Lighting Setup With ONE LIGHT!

today's video, we're gonna look at different lighting setups you can create using just one light. Let's roll the intro. What's going on, guys? Ryan Weber here, and I want to help you guys with your lighting setup today. So a lot of you guys are getting started with video, or you only have access to just one light, and that's what we're gonna look at. We're gonna create multiple different looks using just one video light. I'm gonna use two lights today to show you the differences between two different types of light. I'm gonna use an Aperture 120D with a softbox on it, and I'm also gonna use an LED panel that's a lot cheaper option, but it's something that you can use if you're getting started. So let's just jump right into what these lighting setups will look like, how you can use them, and what you need to do to create this look.
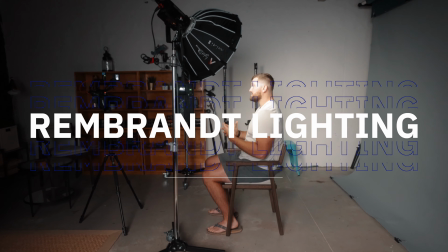[0:51]
All right, so this is setup number one. This is called Rembrandt lighting.
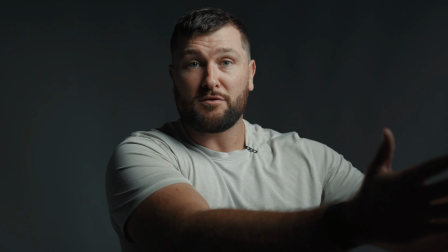[0:55]
The way you set this lighting up is you go at a 45-degree angle from your subject and also a 45-degree angle down.
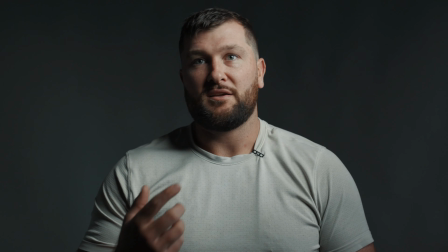[1:03]
And so it's called Rembrandt lighting because the painter Rembrandt, whenever he painted his subjects, he always had a small triangle on the opposite side of the face.
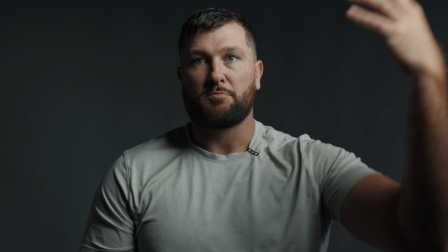[1:11]
And so this just creates a little bit of depth. So you're bright on one side, you've got shadows on the other side.
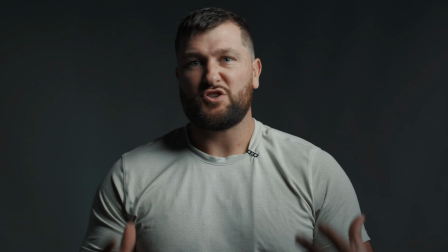[1:16]
It's very dramatic, it looks very cinematic, and so it's just a visually pleasing image for someone to use in some sort of talking head video.
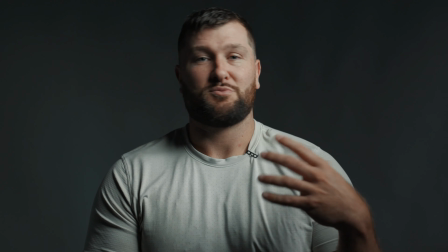[1:25]
This is my go-to lighting setup. Almost every single video I'm shooting, unless we're doing something a little more stylized or there's a need for something different.
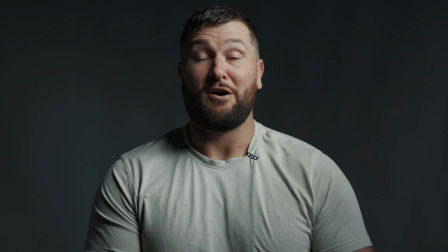[1:34]
But this is my go-to shooting style, Rembrandt lighting with the softbox.
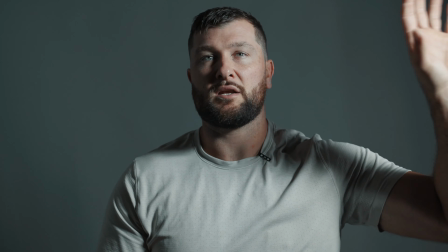[1:38]
So here's trying to mimic the same look with the Rembrandt lighting with an LED panel. It's typically a little harsher because there's no diffusion on it.
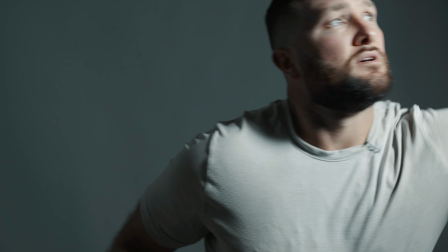[1:46]
So always whenever you're doing this lighting, you want to have it as diffused as possible.
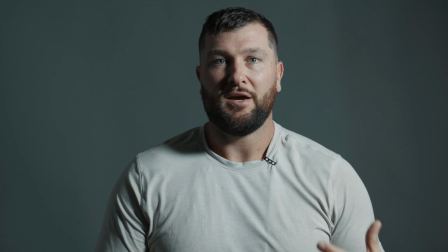[1:53]
And so this being a cheaper light setup, it's not going to have as diffused light.
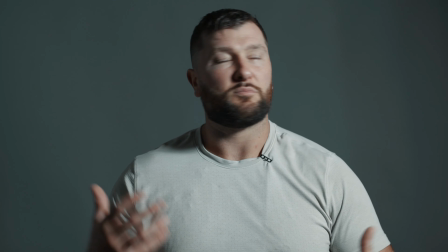[1:58]
So, you can see it's a little harsher, a little brighter, doesn't look quite as pleasing,
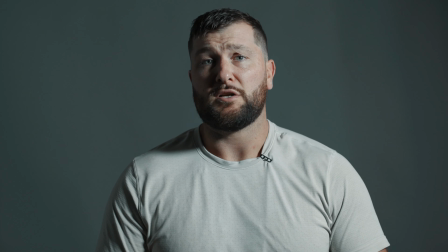[2:03]
but you still can achieve the same image for much cheaper than, spending a couple $100s.
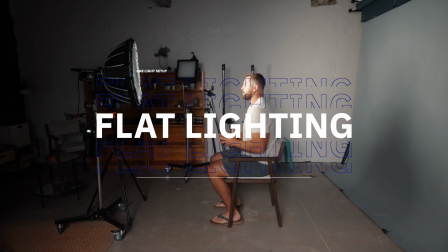[2:11]
So the next type of lighting we're gonna use is called flat lighting or straight on lighting.
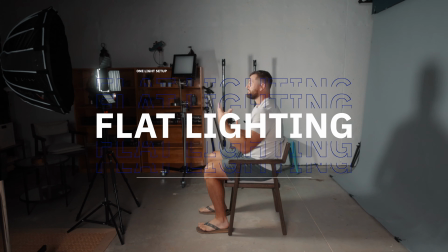[2:16]
It's not quite straight on just because of having a camera, you can see it. Where is it?
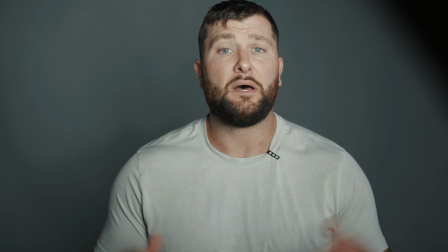[2:21]
Over here, it's just in the corner of the camera. But this flat lighting kind of mimics like a ring light.
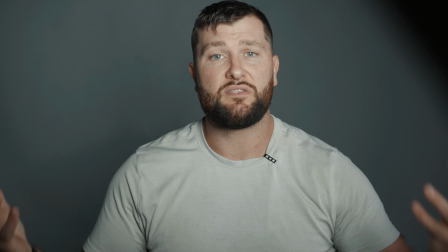[2:26]
And so what it does, it flattens everything out. It kind of takes away the dimension. It's used a lot in like beauty shots.
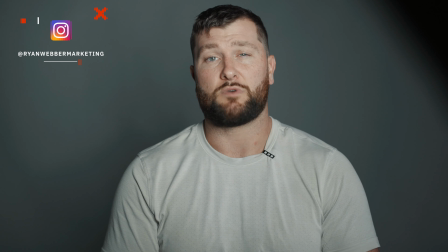[2:33]
Older people like to do it to try and get rid of some wrinkles. I don't like it because I think it looks very boring.
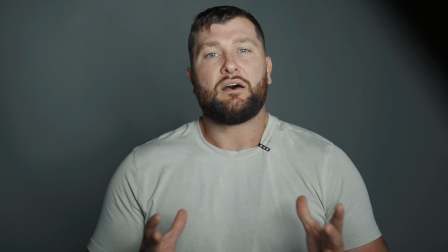[2:39]
It kind of gives you this halo effect. It's not a very pleasing image to watch for a long period of time.
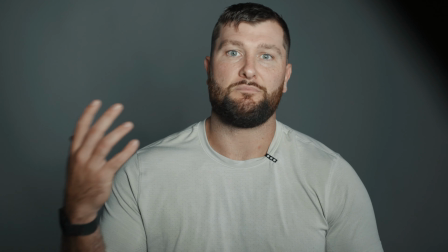[2:46]
If you're trying to show something off on the face because you're doing makeup or something to that effect, yeah, it can be used like that.
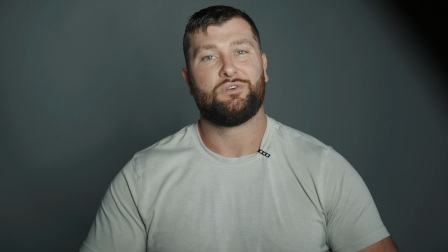[2:52]
But when you're trying to do a long period shoot, it just kind of isn't interesting enough.
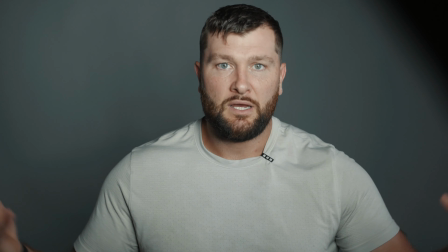[2:56]
So I don't really like using this, but a lot of women prefer this type of shot.
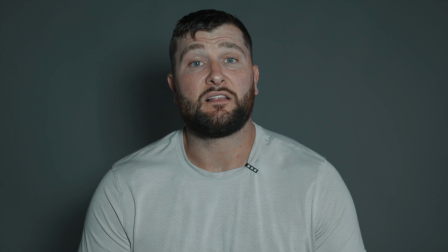[3:01]
And now here's what that flat lighting looks with the LED panel. Once again, you can't really mimic as well of that kind of ring light effect because it is an LED panel, it's not circular.
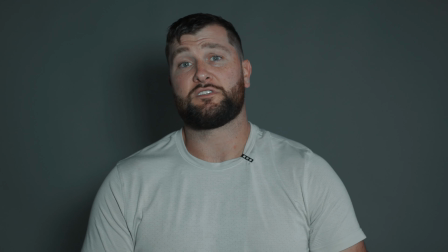[3:11]
And once again, it's a little harsher. Now this is terrible for somebody to look into, like I'm literally looking into the light.
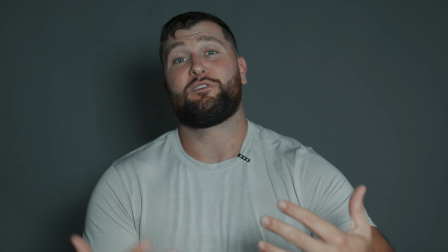[3:16]
So it's not fun for me to record and it's really not that great for someone to look at,
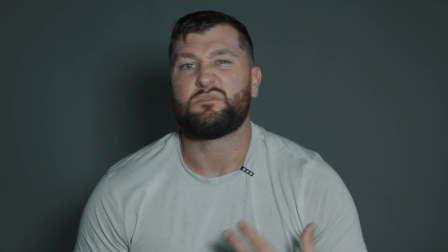[3:21]
but it is an option if you're doing, like I said, makeup tutorials or really trying to get a close-up of the face.
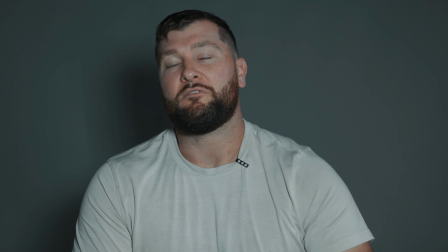[3:26]
It could make people feel a little more comfortable.
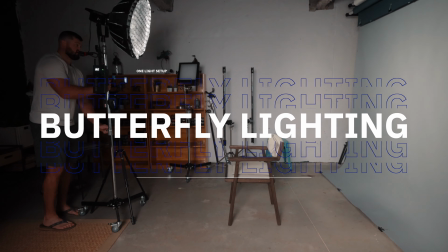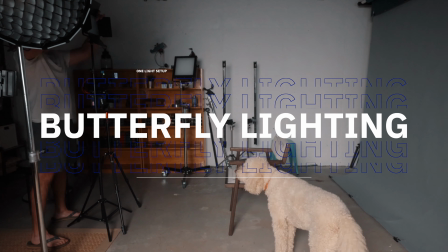[3:34]
Now this next style light I like a little bit better than that beauty effect light that we just showed.
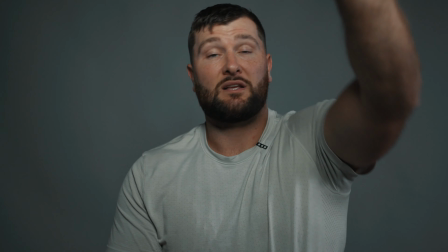[3:39]
This is more of a top down. So we've got the light at a 45-degree angle. It's called a butterfly light.
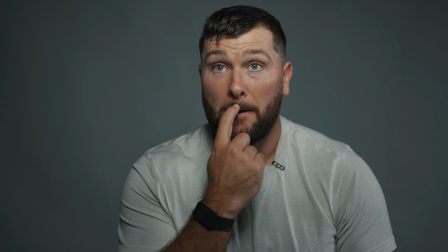[3:44]
So you've got like a little bit of shadow. You can't see because I got a mustache, but right under here you get a little bit of shadow and you get a little bit of shadow under here.
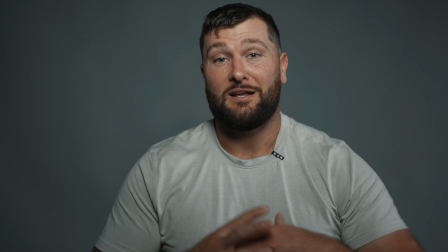[3:51]
So it kind of eliminates some of the wrinkles, eliminates some of like the double chin area.
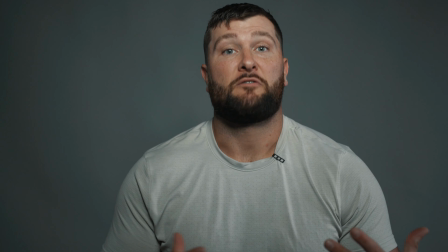[3:56]
And so women, this is a very preferable type of look for them.
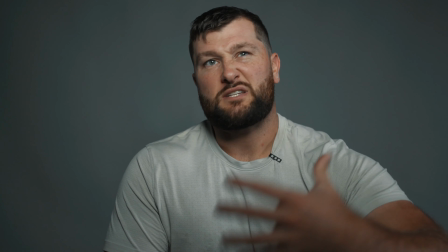[4:00]
And corporate type settings, this could be another good look.